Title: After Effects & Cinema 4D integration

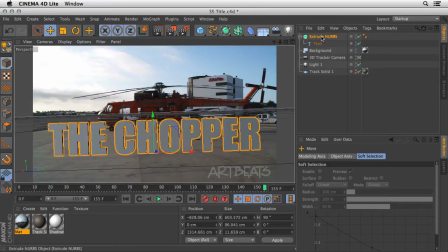[20:31]
I'm going to select the extrude nerves here, change the cups to fillet cup on both the start and the end, give it some more values here. This is just so it will catch a little bit more of a reflection and stuff.
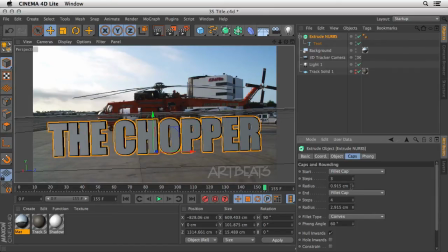[20:48]
So I'm just going to basically play with it until it looks nice. As always, you can use Command R in order to check the intermediate result. And I think that we need to extrude it a little bit more. So let's go to the object and in the movement here, just raise it until you're satisfied.
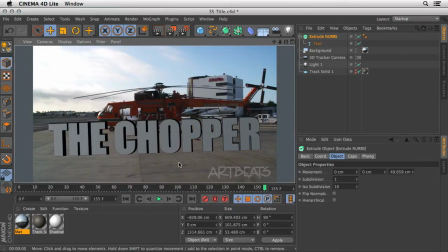[21:06]
Once again, Command R in order to see the result. And I think that I might want to take it a little bit out of, you know, 90 degrees orbit, just so it looks maybe in the same orientation of this chopper.
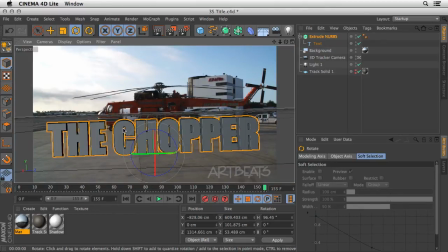[21:22]
Now, my idea is to create something which is semi-transparent in terms of material. In order to do it quickly, you can actually use the content browser that actually ships with Cinema 4D Lite and have a lot of presets for you to use. So let's double click on the presets here and open up the Lite folder.
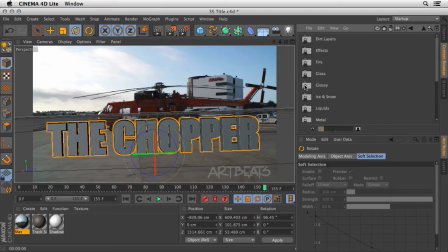[21:42]
And then let's go to the materials and maybe use one of the glass texture. I'm going to drag the glass simple texture over here
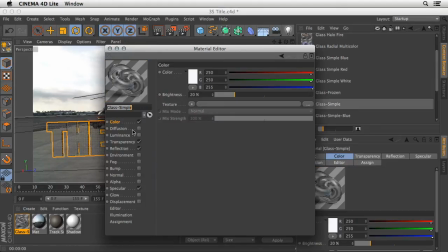[21:52]
and let's double click on it just to edit it a little bit in the material editor. I'm going to add a luminance channel and press on the color here
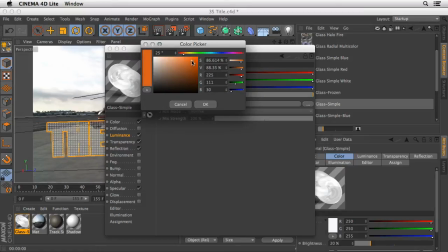[22:05]
and basically just going to add a very saturated
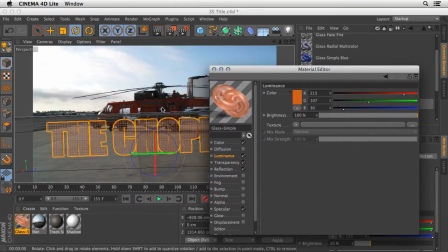[22:10]
orange, which should work nicely with the orange that we see over here in the chopper.
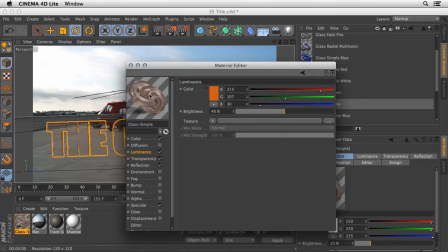[22:16]
I'm just going to reduce the brightness a touch, and by looking at the preview here, I can see that this is working quite nicely. I also may want to visit the reflection and just exaggerate it because, you know, I love reflections, so what the heck.
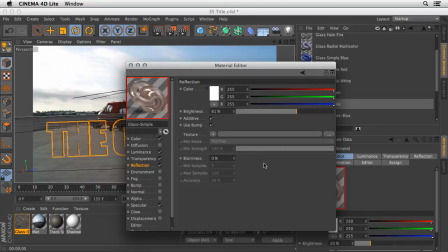[22:32]
Maybe let's take it to 61%. Let's be brave here.
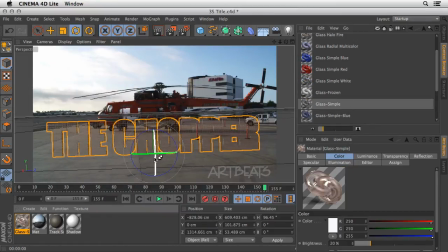[22:36]
All right, as soon as we are ready, we can press Command R to see it in action. And it already looks kind of interesting. We can see through the letters and of course we can work on them if necessary.
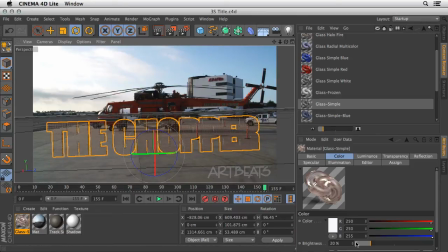[22:49]
I'm just going to press Command S or Control S for a moment, just to show you that when I'm returning to After Effects,
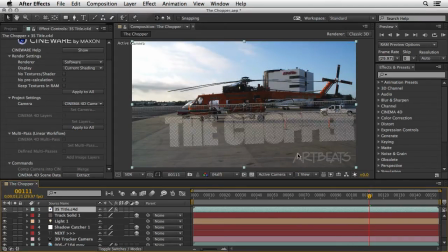[22:57]
everything here is being updated according to whatever I did here. So this is a live link. Let's modify a couple of things in the CINEWARE plugin. I'm going to change the renderer from the software mode to the final mode, just so we can see inside After Effects how this looks.
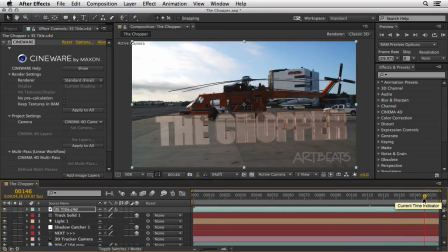[23:15]
And of course, you can move around After Effects timeline and check that everything is okay. And you can also run preview it from here. But before doing all those nice things, let's just add the shadows on the floor. This is the reason why we've prepared it at the first place.
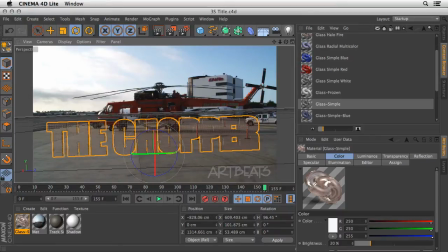[23:35]
So I'm going to hop back into Cinema 4D and return to my object manager. In order to create shadows, we need a light. Of course, we already have the floor here.
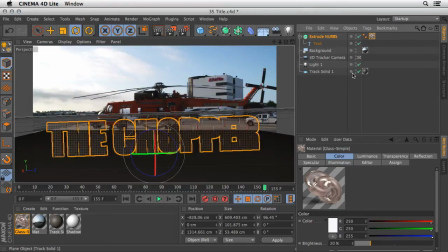[23:47]
So I'm just going to once again alt click on this traffic light and let's add a light.
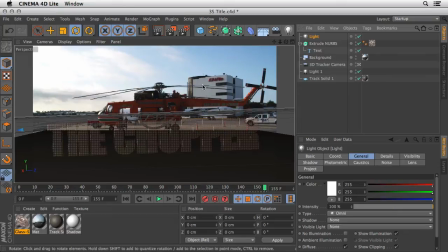[23:56]
This will be a simple light. Of course, we already have a light in the scene, but I think that this will be a little bit more easier in terms of what we need. The first thing we need to do is, of course, ask this light to cast shadows.
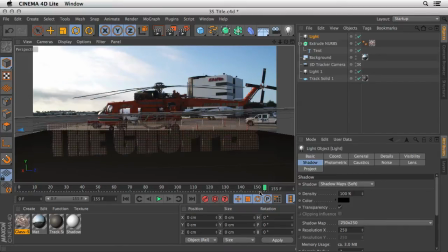[24:09]
I'm going to choose Shadow Maps Soft. And obviously we can't see the light in the scene, so let's try to scroll back.
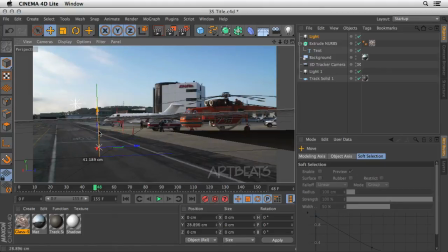[24:18]
Here it is. Once again, make sure to raise it up a little bit and move it to the place that you need.
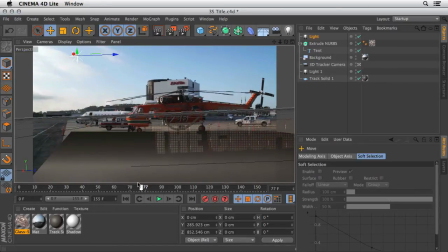[24:25]
Of course, you can always, if you want to work a little bit more precisely,
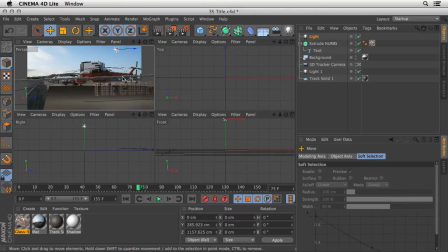[24:30]
use this for grid view and just point the light exactly to the place that you need.